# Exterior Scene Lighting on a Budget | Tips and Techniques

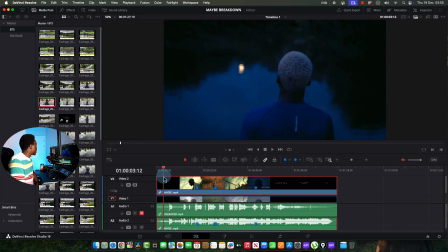[33:01]
So that's the same shot here. So this was a shot finally with the actor, but when we were doing location scouts, that's what we got.
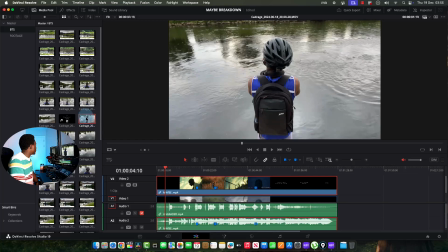[33:09]
So just a couple of other things. So this is another one. This was a video.
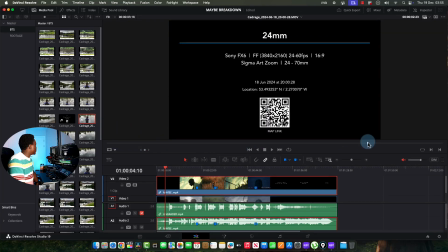[33:14]
So you can also do videos and photos. So you can see at the end of the day, it shows you like the information, 24 mm, and all the details you need to know, just so you can store that somewhere.
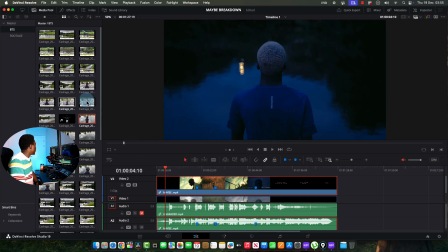[33:25]
And when you need to, when you need to like reference it, you can reference it.
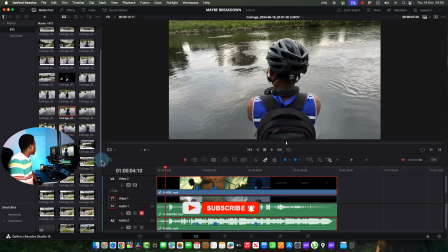[33:31]
The worst thing you want to do is to turn up on a set that you have not
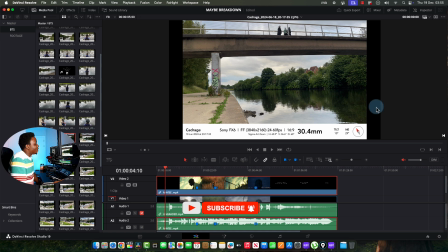[33:35]
tested out or checked out, and then just start shooting and start figuring it out. For a shoot like this where I had no time, I didn't have the manpower, it was just myself and the actor, everything needed to be pre-planned.
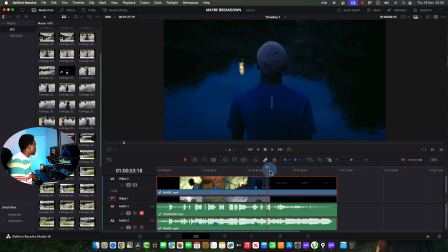[33:47]
So this was the under bridge where I shot this part, this one. So this was where I shot that.
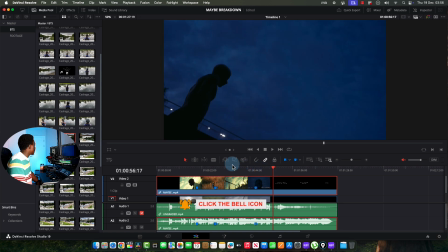[33:54]
That was me checking out what it looked like, and I checked out what it looked like.
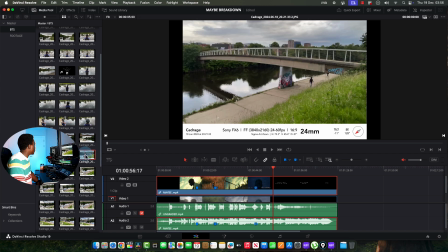[33:59]
I wanted to shoot something like this also,
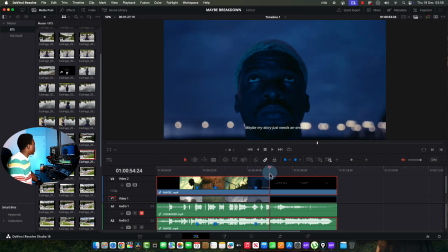[34:02]
just to see the character being lost, but we didn't have that time, so I didn't bother to do it eventually.
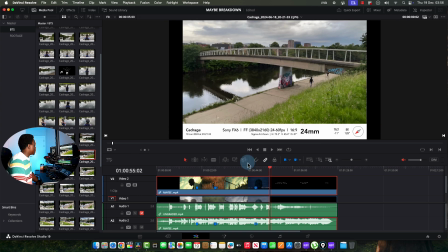[34:09]
But this would have been a good shot. Also, one of the things I try to do is not to shoot everything I have in mind to shoot, just because you can always use that for another shoot. So I don't try to shoot every idea that comes to my head, like in terms of angles.
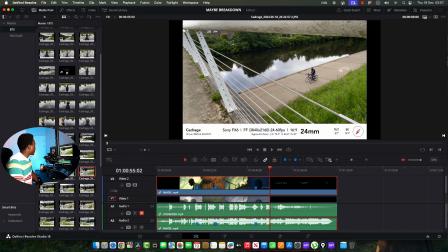[34:24]
This is another angle that I was filming. So this allows you to experiment.
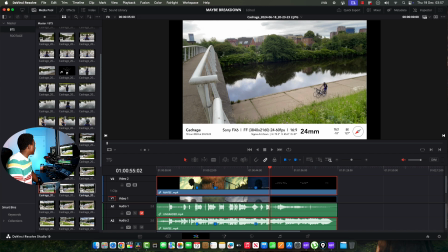[34:29]
I was deciding what my wides will look like.
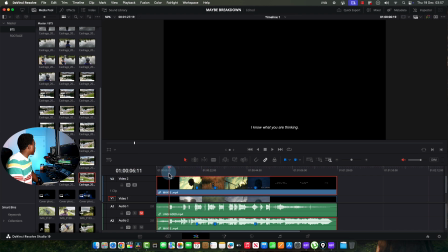[34:33]
And that was for majorly the opening scene, because the opening scene was my concern, knowing fully well that I was going to be shooting day for night.
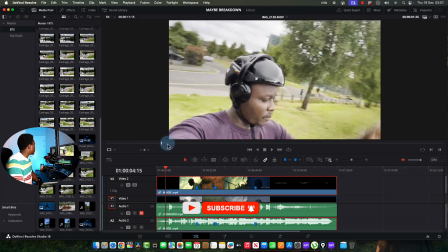[34:41]
I think that was me. This is me on my bicycle.
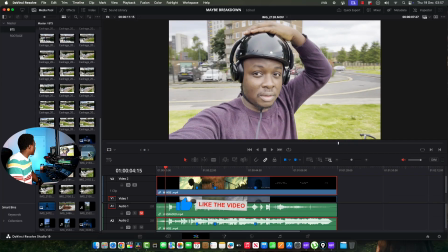[34:46]
That's me on my bicycle. I had a flat tire on the day, I think.
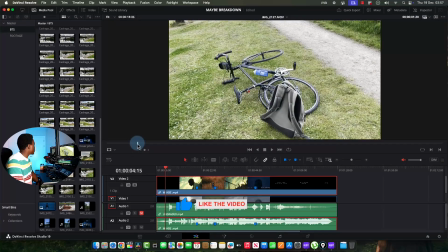[34:51]
So, yeah, what else? And that's my bicycle and me. You can see it's simple, nothing crazy.
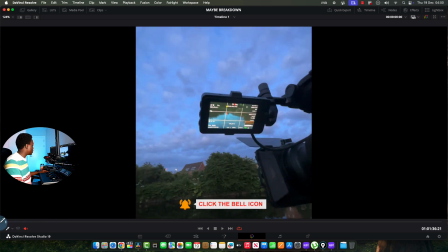[34:58]
So this is how we shot the opening scene. You can see that it was relatively bright, wasn't as dark as the finished product.
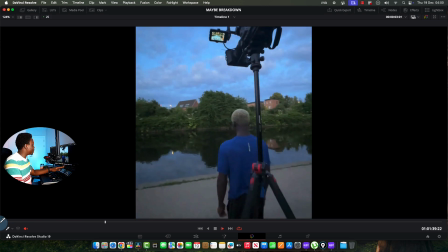[35:06]
And then same camera, same, film the tripod, and then I tell him to go forward.
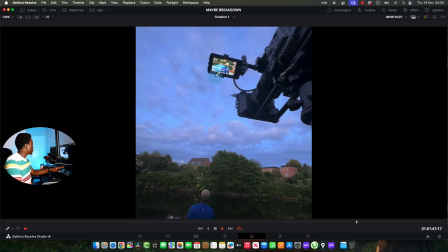[35:14]
We've already kept a mark on the floor. Then it goes, and that's the shots.
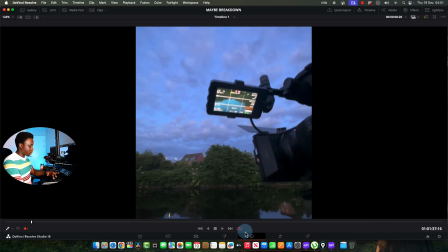[35:21]
I think I have the next shots. So I did a second take.
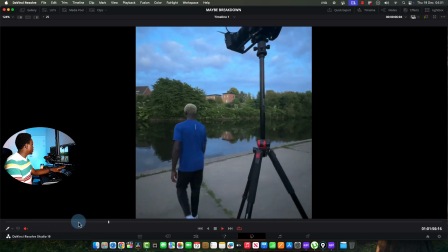[35:27]
And because we can't see, anything underneath.
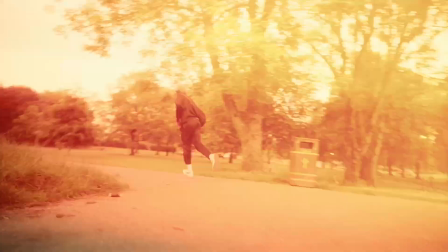[35:30]
Fun fact, we shot 2 videos on this day, and that's why you see him wearing this track, because in the other one, this is what he was wearing.
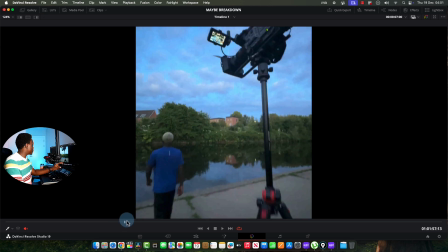[35:38]
So since we're only seeing his bottom, we just didn't bother to change. Again, it was just 2 of us, so we had to just make it work.
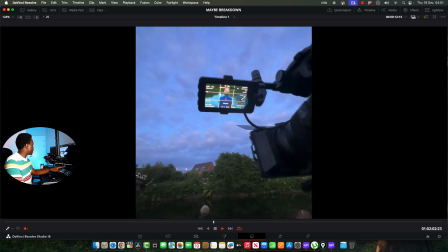[35:46]
So that's the shots, and then you see when it starts to pull it off now.
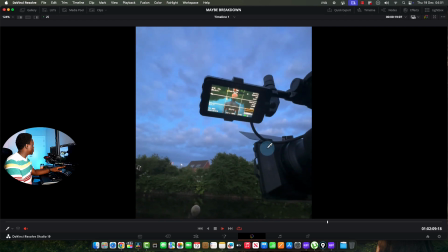[35:52]
The idea was to make it look like it was, it was naked.
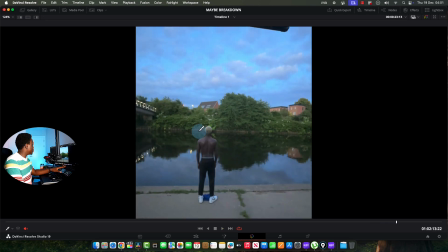[35:59]
So careful framing. But what am I saying with this shot? I was still very particular about the light, shooting from the dark side also.
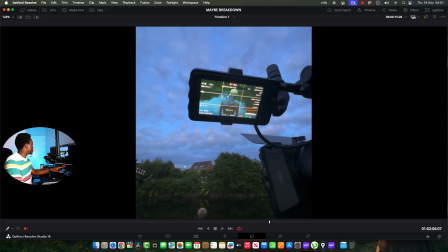[36:06]
You can see, if you look at his body, even here, you can see it's highlighted. The light is coming from the sky here.
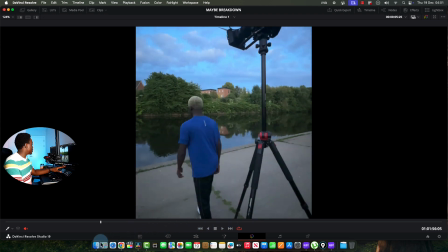[36:13]
So I kept my camera on the dark side, basically. So here is darker than the front of him.
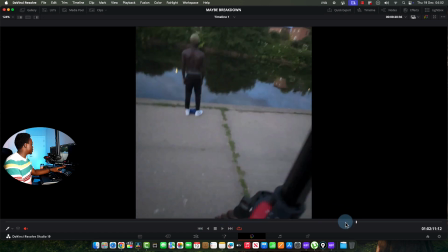[36:19]
So it's shooting on the dark side will always give you the best contrast. And this was the poster for the film.
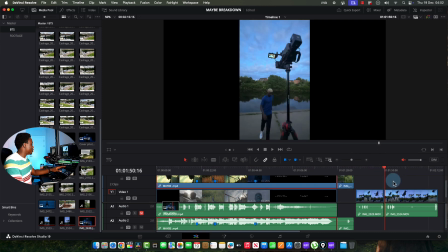[36:26]
And this was taken from a frame also from the film.
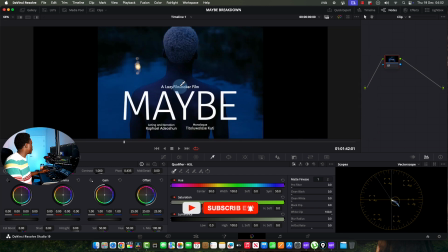[36:35]
So yeah, you can see the details is right there.
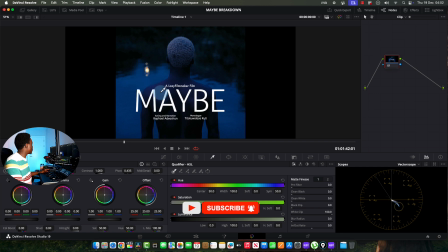[36:41]
I kept this highlights there intentionally also, just so everything doesn't look flat.
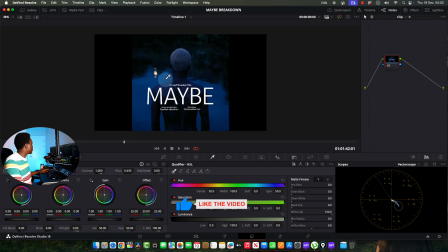[36:46]
Just makes just an extra pop on the water. It was coming from one of the lights on the bridge. So the trick to lighting dark skin tones is to make sure that you're not in a situation where you are forced to start pushing your exposure down. If you have something too bright in your shot and you have to start making your exposure go down, you're most likely going to expose the skin tone. So the trick is to make sure you can control things to a level.